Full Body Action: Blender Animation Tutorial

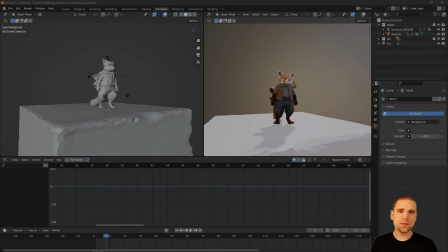Hi everyone, welcome to this full body action shot. My name is Alex and I'm using the Bakir character rig from Agora websites.
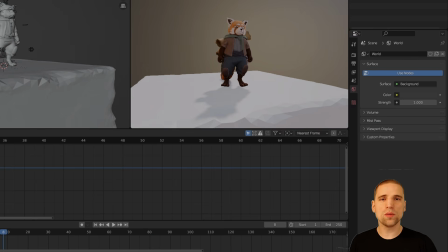I'm going to leave a link in the description to the rig. This video is all about body mechanics, how to set it up and take the scene to completion.
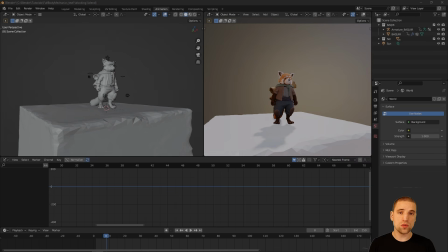There are two main principles of animation that we'll be using for this exercise: posing and timing. We'll talk about those as we block out the scene. Another important principle that is underrated is staging. We'll look at staging now as we set up the scene together. Here's what we have going on in the scene.
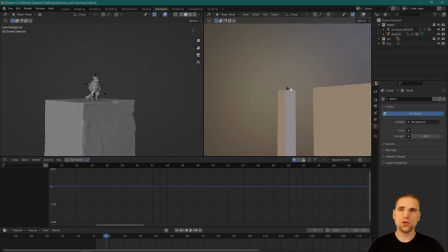We have Bakir and we have two platforms.
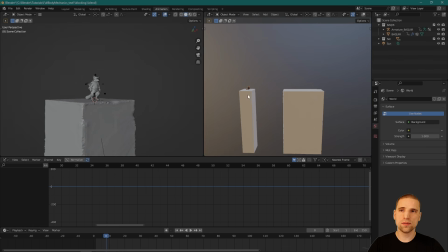One that he's standing on, and then this gap that he's going to jump over, and then this landing area.
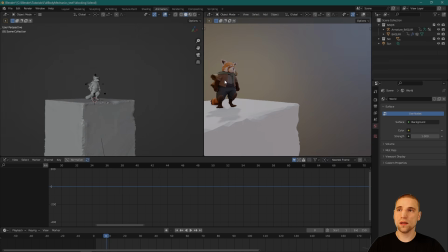So that's what's going on in the scene. Nice and simple. Bakir, this rig is a new rig to me, so I'll be discovering it a little bit in this demonstration.
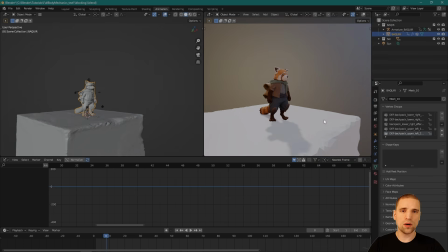Let's talk a little bit about staging now so we have a better idea what goes into it.
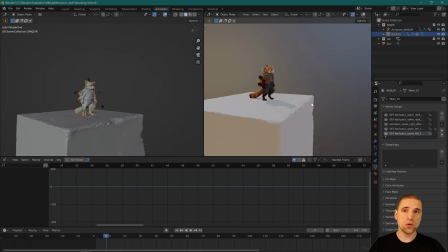To me, there are three aspects of staging. The first and the most common one is the relationship of objects to each other. So in this case, this character in relationship to this platform, in relationship to this other platform in the gap.
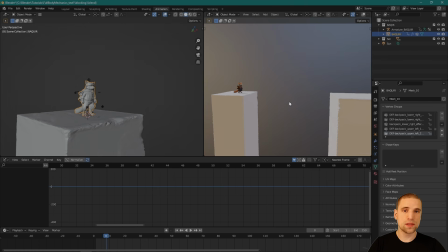Really, it's your character in relationship to the set and the main elements in that set. The other two aspects of staging that I've come to group all under staging is framing.
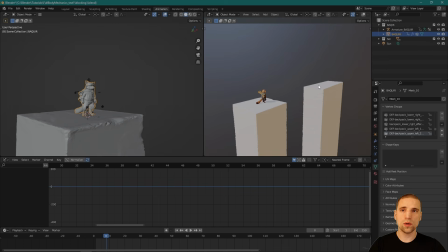Once we have the character in the right spot and we understand what the action is going to be, is we have to start to think about the different cameras we're going to place. Is it one camera, two cameras, five cameras? And are the cameras stationary or moving? We start to build a little blueprint in our mind of what the scene could be.
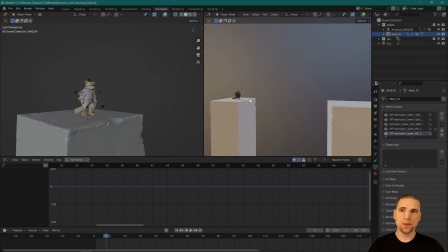So in this scene, I'm going to have Bakir antic back, take a big step forward, jump over this gap and roll. And I'm thinking 2 shots is what I need to tell the story. The first shot is going to be a full body, something where we can show off our action.
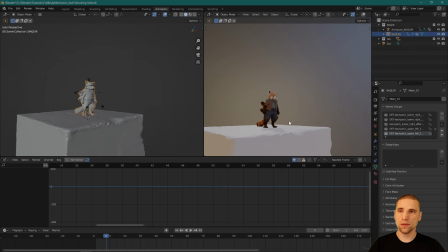He's going to exit screen. I might even pull the camera back a little bit, see the character, or I might even make it 3 shots.
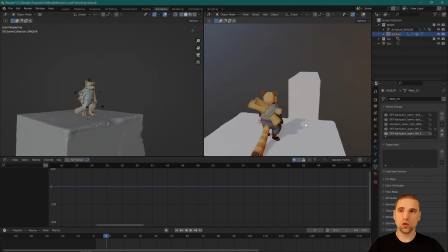Just show the over the shoulder, show what's happening as an establishing shot.
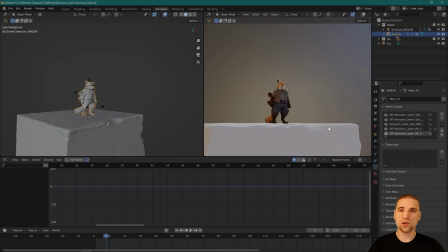Cut to the front full body so we can see our action. I'll leave a little gap here so we understand he's jumping over.
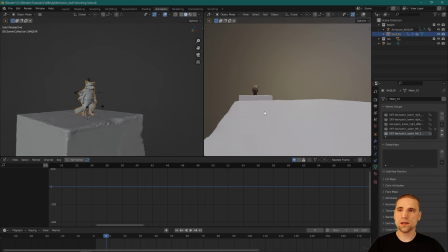And then the third shot I'm thinking is nice on the other platform already. See the finishing of the action jumping through the air, landing, rolling, and ending up in a very nice close-up in the camera, and then taking off.
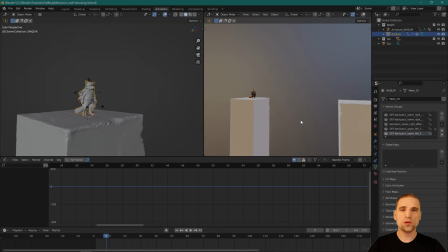Maybe 3 shots is what we'll do for this scene together. So we talked about 2 aspects of staging: the relationship of objects to each other, the framing, and the last aspect that I put under staging is composition. Once I've decided what the framing is and what I want to show and not show the viewer,
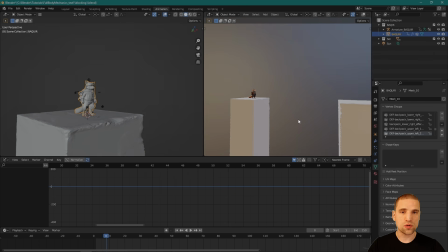I work within that framing now and compose different elements of the picture to direct the viewer's eye or to make things more clear. So composition to me also lands under the principle of staging. Let's start blocking out our scene. Before I do, note that I'm in the animation workspace. I find that very useful.
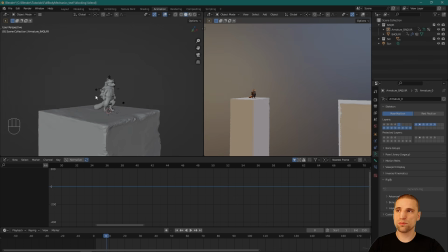I have my 3 windows, this left panel, this right one, and then the graph editor. Once you're in the animation workspace, if you don't see the graph editor, you can either Control Tab to swap between the dope sheet and the graph editor, or you can come to this corner and go graph editor.
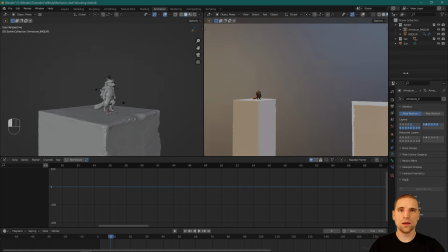The timeline typically is like this, so I just pull it up. I'm not going to use the properties for now, so I'm just going to pull that this way.
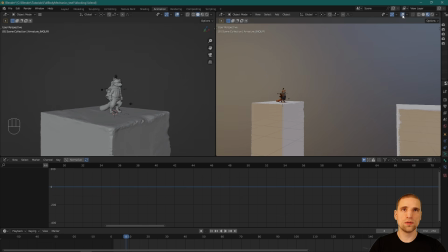In the right panel here, what I like to do is just turn these things off. So I'm only focusing on the picture itself. And then on the left side, I'll turn everything on so I can work with my rig. I'm going to select the rig, Control Tab, takes me into pose mode, A to select all, and I'm going to frame for it.
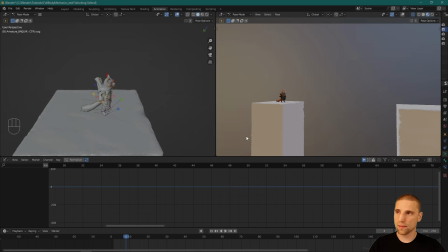I've started with a very simple pose for our character, and basically he's just looking across the gap. Like I said before, I think the best framing, first shot, is just this over the shoulder.
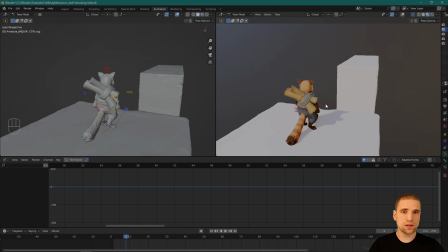Something simple that allows everyone to understand what the scene's about. And it's about this character overlooking this gap. So I'm just going to go ahead and set that first camera, then work on the next camera and start blocking the scene.
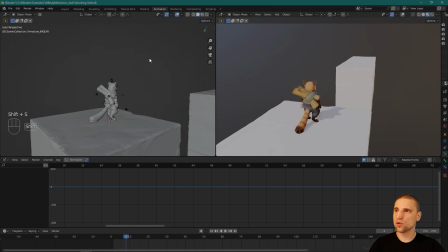So actually, yeah, let's go out of pose mode. I'm going to go Shift A and let's create a camera. Camera. Over here in this window, I'm going to hit 0 on a numpad, and that takes us into this camera view.